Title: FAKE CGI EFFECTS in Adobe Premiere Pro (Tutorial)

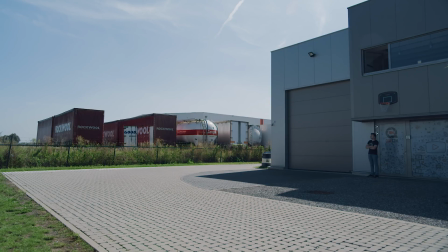(4:29)
After we are ready, let's take the empty shot to place the miniature in. As you can see, we made sure that no cars were in the shot, which will give no reference points towards size of other vehicles.
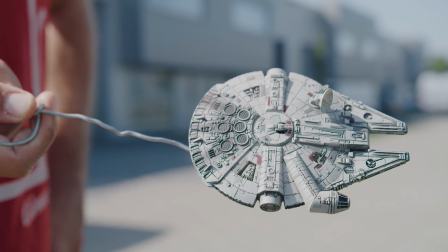(4:39)
Okay, next up is the miniature and its movement. We are going to film it in the exact same location as our empty.
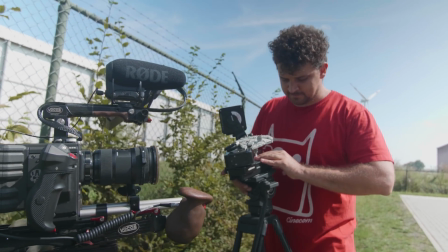(4:46)
This will make sure that the lighting matches.
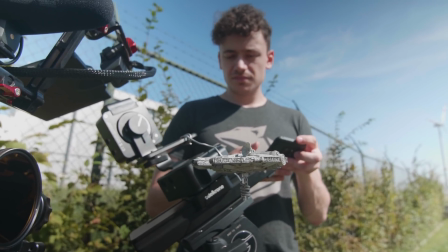(4:48)
For the movement, we are going to use a motion control slider, which will give us complete control over the movement and will make it much easier.
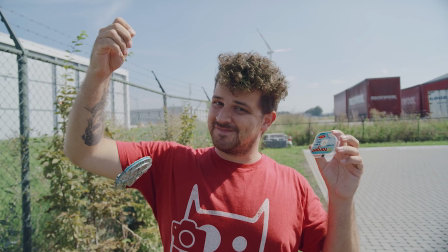(4:56)
However, you can also use fishing wire if you don't have a motion control slider. It will be harder, but it will work.
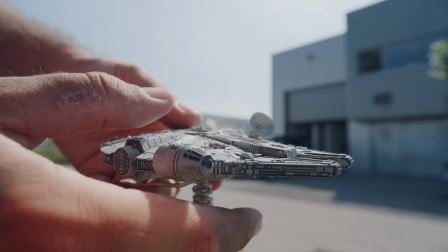(5:03)
So position your miniature quite close to the lens and align the perspective with the background.
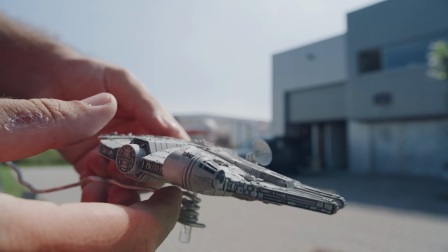(5:07)
Do this for your begin position and for your end position. After we have our movement planned out, let's add a green screen in the background. Now the last thing before you can shoot is the aperture.
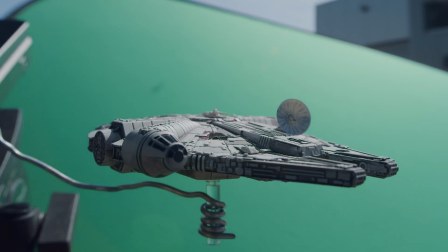(5:17)
Because we are so close to the lens, we have a shallow depth of field. By closing the aperture, the depth of field will become bigger. This will make the whole Millennium Falcon sharp. Okay, make your shot and let's load them both in Premiere Pro.
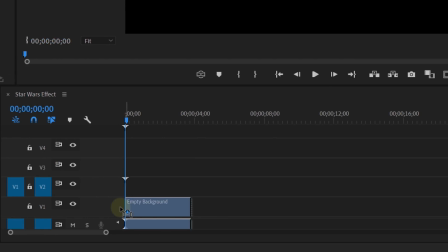(5:30)
The first thing you can do now is place the empty on the first track and the miniature shot on track number 4.
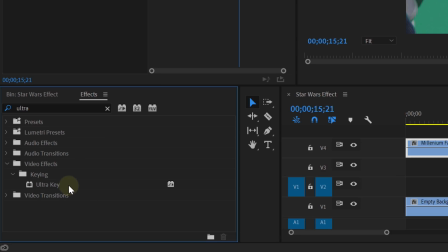(5:35)
Now let's remove the green. Within the effects library, search for the ultra key effect and drag that to the miniature shot.
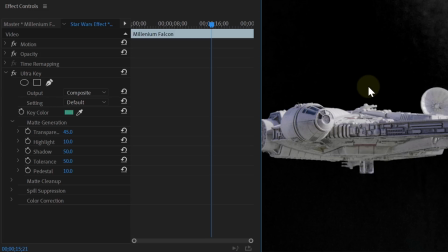(5:41)
In the effects control panel, you can now take the color selector and select the green. If needed, you can do some extra adjustments in the settings.
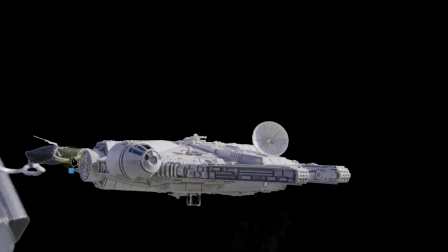(5:48)
After this, you will have your miniature keyed out, for the biggest part. The rest you can remove with a simple mask that you can animate so it follows your ship.
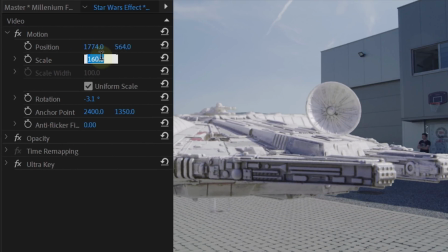(5:56)
Then the only thing you need to do is scale and position it to really match your scene. As you can see, the clip is too long.
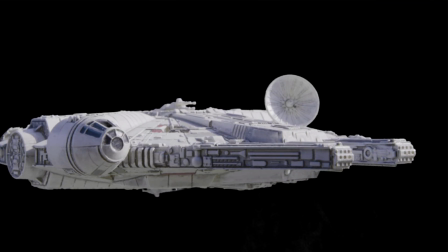(6:02)
This is because the movement is very slow. To fix this, we can use the speed ramp technique. So right-click on the FX button from the miniature clip, select time remapping and then speed.
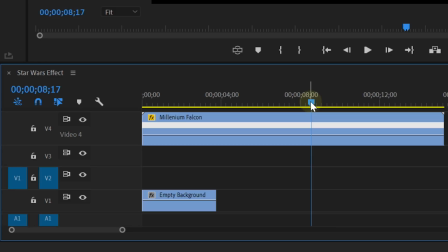(6:12)
Look for the point where your spaceship almost lands on the ground, and here you can create a keyframe on the clip with the pen tool. You can already pull the keyframe open to the left to give it a smooth ease in. Then take the line on the left of the keyframe and drag it all the way up to speed it up.
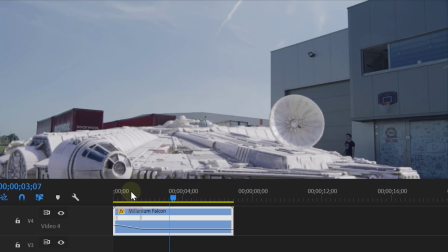(6:27)
This will already make the movement fast, but still not fast enough. So if you want it faster, you have to nest the clip and do all the speed ramping again.
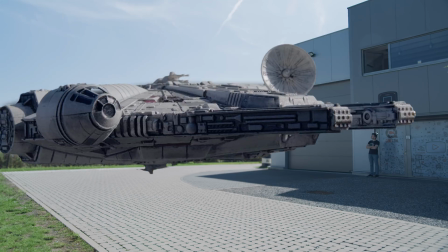(6:36)
After all this, you will already have a cool shot of your ship landing. So now, let's add some details. The first thing we are going to add is the heat radiating from the ship. To create this, duplicate the empty shot to track number 2.
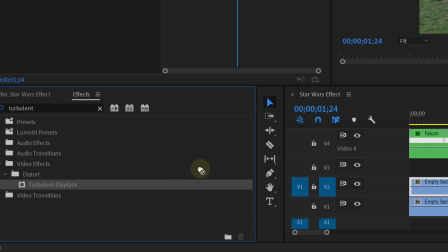(6:49)
From the effects library, you can now drag the turbulent displace effect to the duplicate.
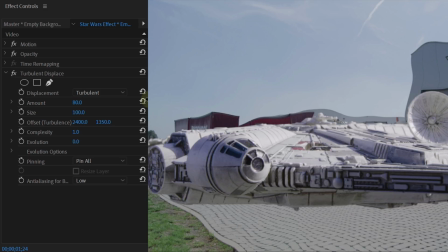(6:54)
In the effects controls, you can now play around with the settings. We just increased the amount and decreased the size.
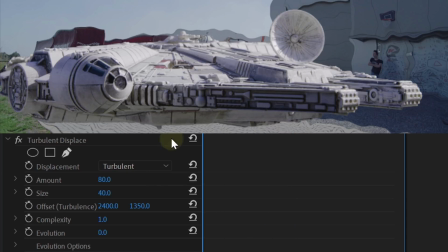(7:01)
But most importantly, we animated the evolution over the entire clip.
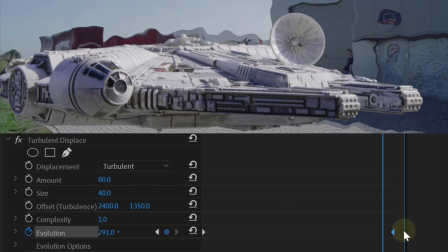(7:06)
This will make your heat waves move and make it more realistic. However, the heat waves are now over the complete footage.
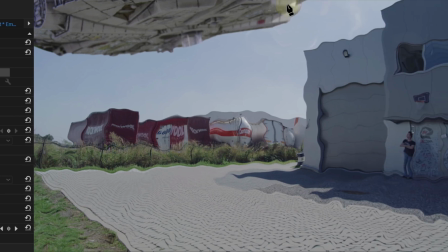(7:13)
So next, go to the opacity property and take the pen tool. Create a mask to single out some waves under the ship with a simple rectangle.
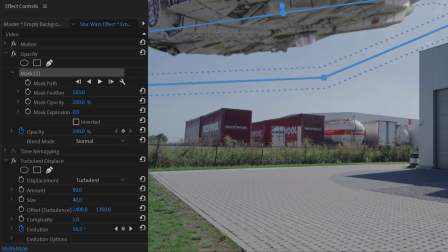(7:21)
After you make your mask, feather it a bunch and enable the animation for the mask pad.
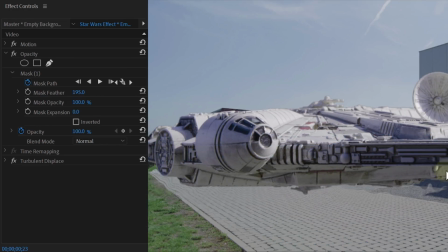(7:25)
Now go further in time and let your mask follow your ship. If the heat waves are maybe a little bit too hard, you can always lower the opacity for them.
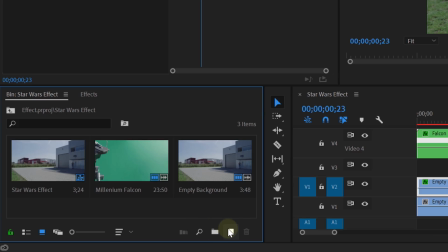(7:33)
Next, let's do the shadow. In your project panel, you can create a new item, which will be a color mat.
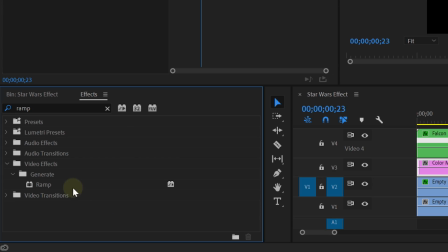(7:38)
Then drag this color mat to the third track. First, we are going to add a ramp effect to the color mat to give it a gradient.
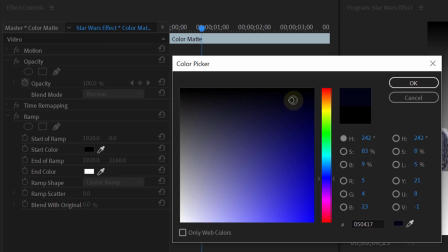(7:45)
In the ramp setting, you can make the start color a dark blue and the end color light gray.
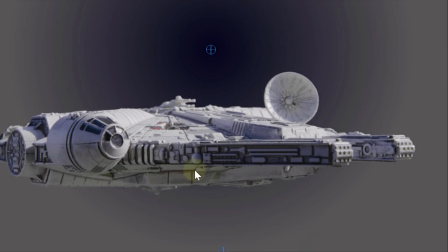(7:50)
Also change the ramp shape to radial ramp. We do this because the center of the shadow will always be darker than the outside.
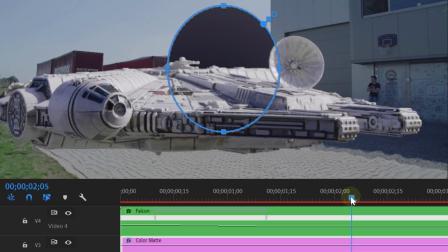(7:57)
Next, move further in time where your spaceship landed. Here you can create an ellipse mask on the color mat under the ship.
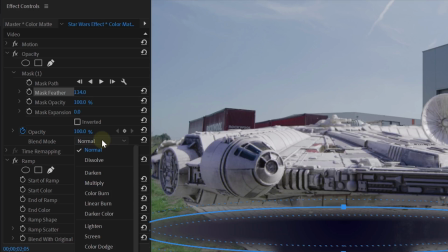(8:04)
Again, feather it a bunch, set the blending mode to hard light and maybe even lower the opacity. Now because your ship flies in, the shadow also needs to come in.
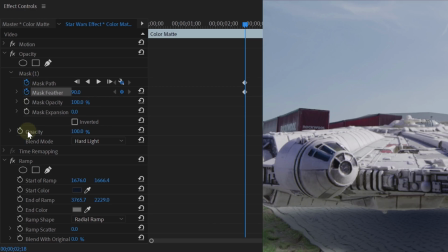(8:12)
So on the point where your ship is down, you can enable the animation for the mask pad, feather and opacity.
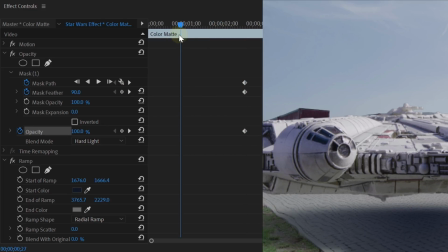(8:18)
Here the shadow needs to be the hardest and the darkest. So when going back in time, when your ship is in the air, the shadow needs to be bigger, softer and lighter.
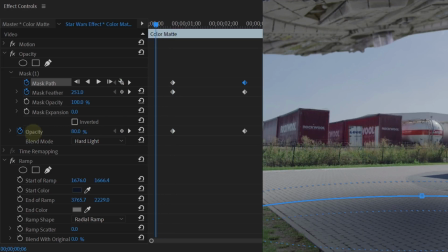(8:27)
You can animate these three settings to the extent that you find realistic, which will give you this result.